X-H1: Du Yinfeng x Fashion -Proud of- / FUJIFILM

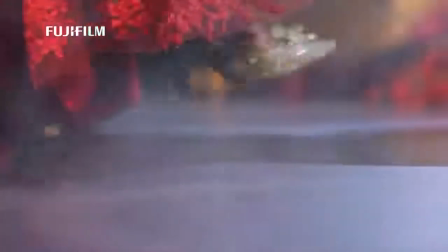(0:09)
我是杜云峰,商业摄影师,从业12年我觉得商业摄影就是给客户提供量身定制的拍摄解决方案
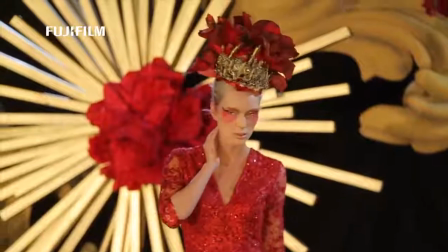(0:19)
从前期策划到团队搭配再到现场调度和后期修图完稿都需要摄影师全局同投
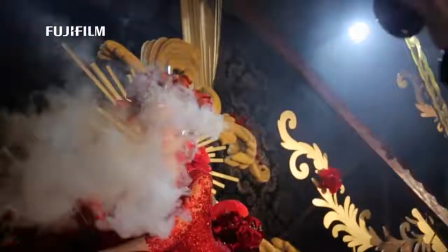(0:26)
这是作为商业摄影师最核心的价值
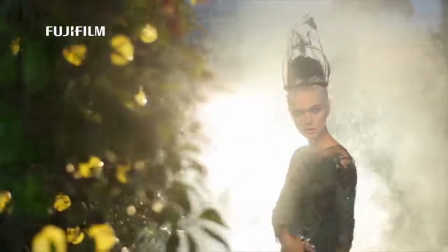(0:30)
我从2016年开始和富士胶片合作使用富士中化幅相机创作拍摄
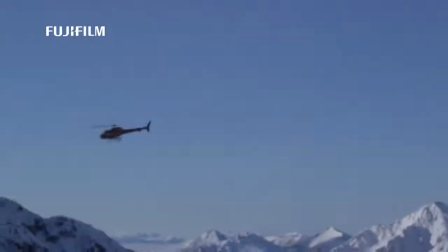(0:41)
我是王宇飞,加拿大水鬼电影工作室摄影师主要拍摄电影、纪录片和商业广告
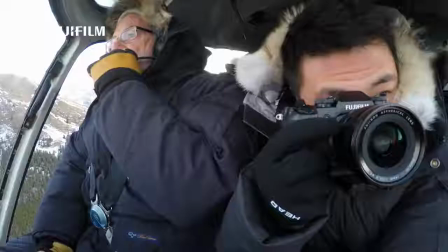(0:47)
从业十年电影、纪录片和商业广告是拍摄不同功能的动态影像
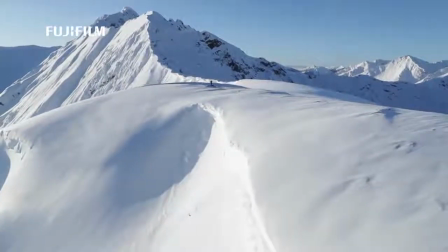(0:56)
如果说图片摄影是捕捉决定性的瞬间那动态影像摄影则是通过影像的方式
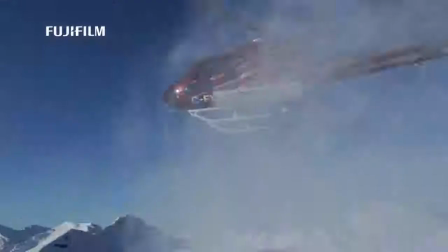(1:02)
诠释这一瞬间的发生过程我从2015年底开始
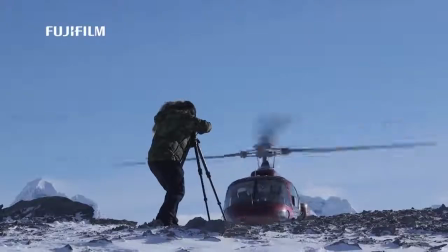(1:08)
在加拿大洛基山脉为富士胶片的新的相机产品创作视频广告
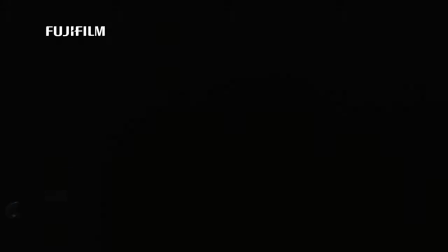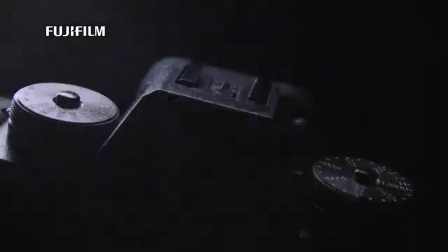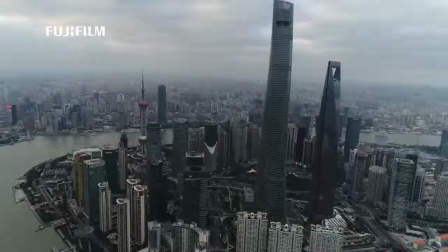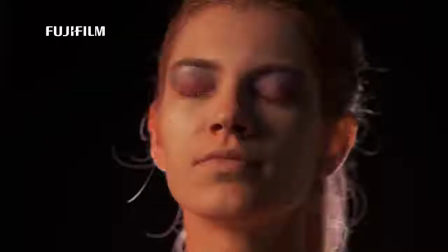(1:33)
今天我们拍摄的主题是色彩的撞击和绿绿的表达也是图片和动态摄影的一次主题碰撞
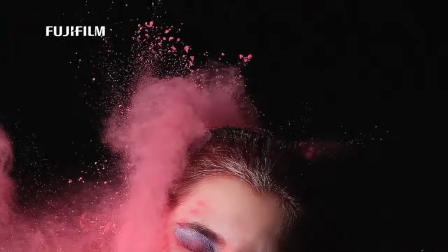(1:42)
色彩撞击的主题想表达多种颜色以动静碰撞产生的视觉想象空间
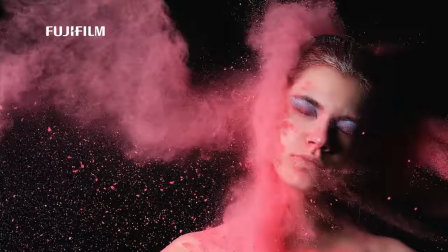(1:49)
用拖出去的彩色粉末和涂料形成意想不到的瞬间形态
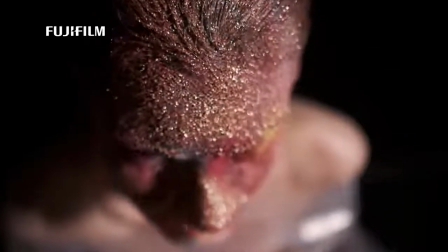(1:54)
以文物主体产生动静间强烈反差和无限张力彩妆通过模特脸部立体的轮廓线条
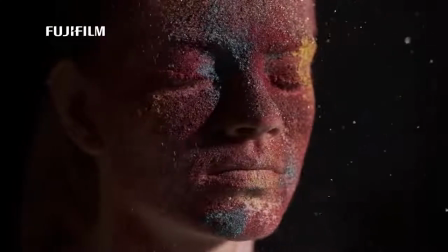(2:03)
展现不同颜色的强烈反差和质感
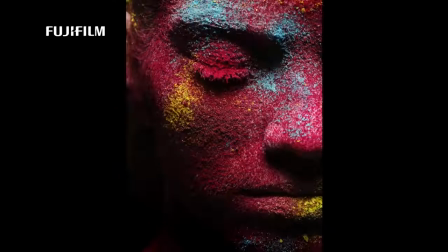(2:10)
现场我们应用了大量的高速摄影图片摄影的高速连拍和高速闪光同步
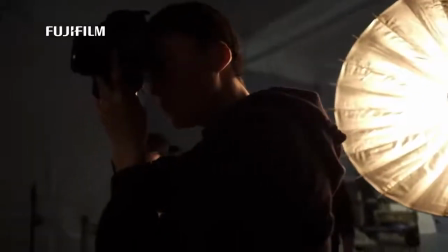(2:15)
视频领域的升格拍摄都得到了非常好的效果
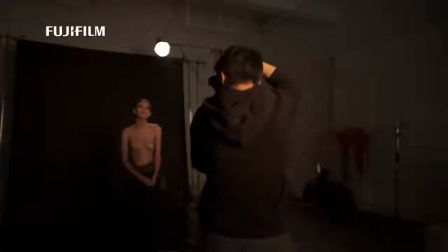(2:22)
今天我们使用布朗灯光系统用雷达罩和PARA保持模特装面的通透和色彩
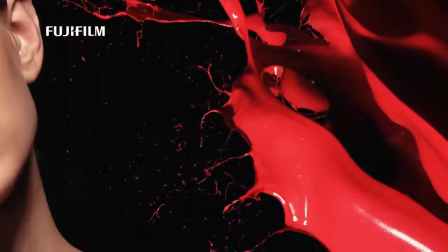(2:28)
用PARO为主光保证涂料细腻的光泽和阴影立体的过渡同时两支斧灯勾勒涂料轮廓
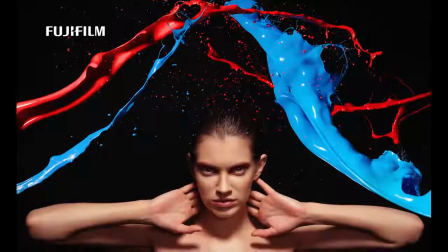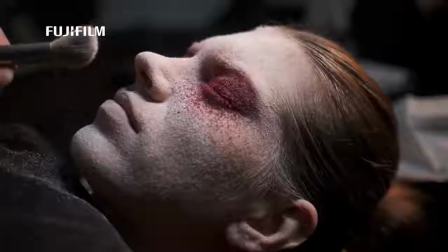(2:41)
今天的主题让摄影房充满了大量的粉尘和喷溅的彩色浆液机身的三方设计让我随心所欲的无限贴近主体
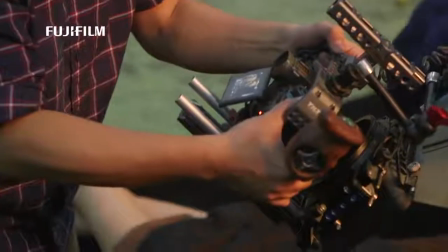(2:50)
捕捉最真实的色彩最生动的画面细节
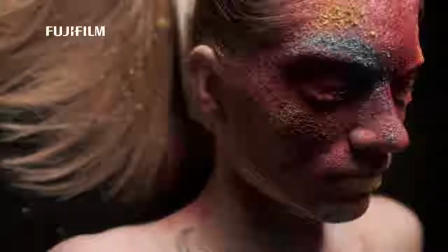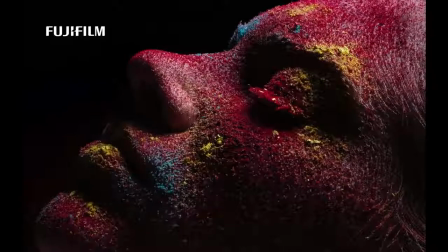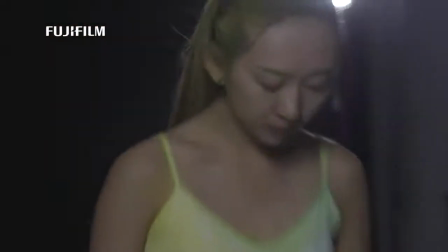(3:06)
韵律主题体现芭蕾舞演员的优伟形体线条
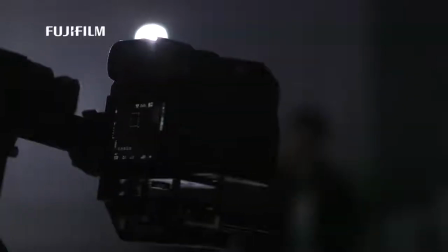(3:09)
使用逆光曝光勾勒主体轮廓彩色粉末配合文档
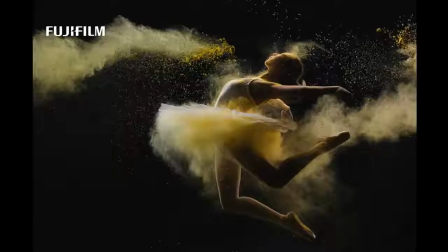(3:16)
在动作发力的瞬间定格散彻的粉末形成强烈冲击的视觉效果
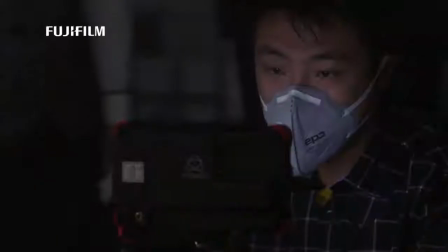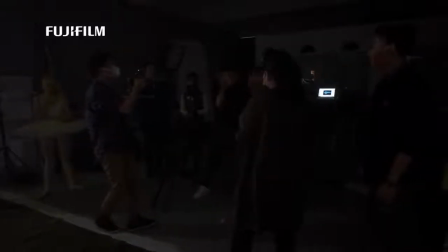(3:32)
X-HE饱满的握感多项翻转屏设计触屏反馈迅速一目了然的尖屏让摄影师可以迅速地进入工作状态
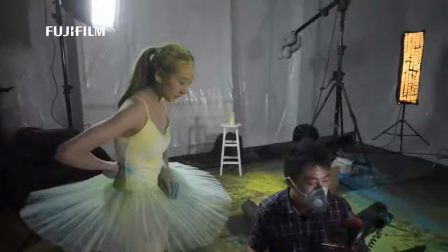(3:40)
同时机身小巧轻便具有强大的电影摄影套件兼容性
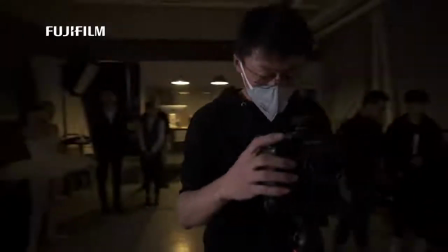(3:45)
与目前航拍设备对接良好4K HDMI信号输出机内支持弱无损信号录制
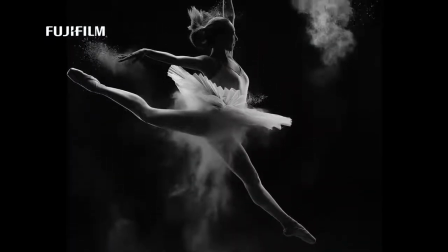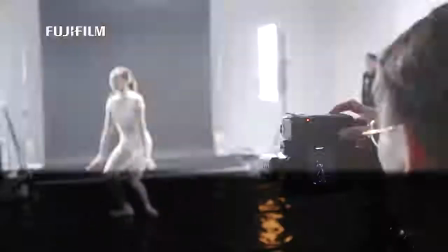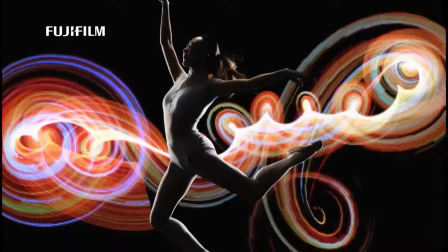(4:04)
光辉结合芭蕾舞蹈动作是韵律主题的另一设计达到与众不同的律动视觉美感以光影的变化延伸出灵动的优美曲线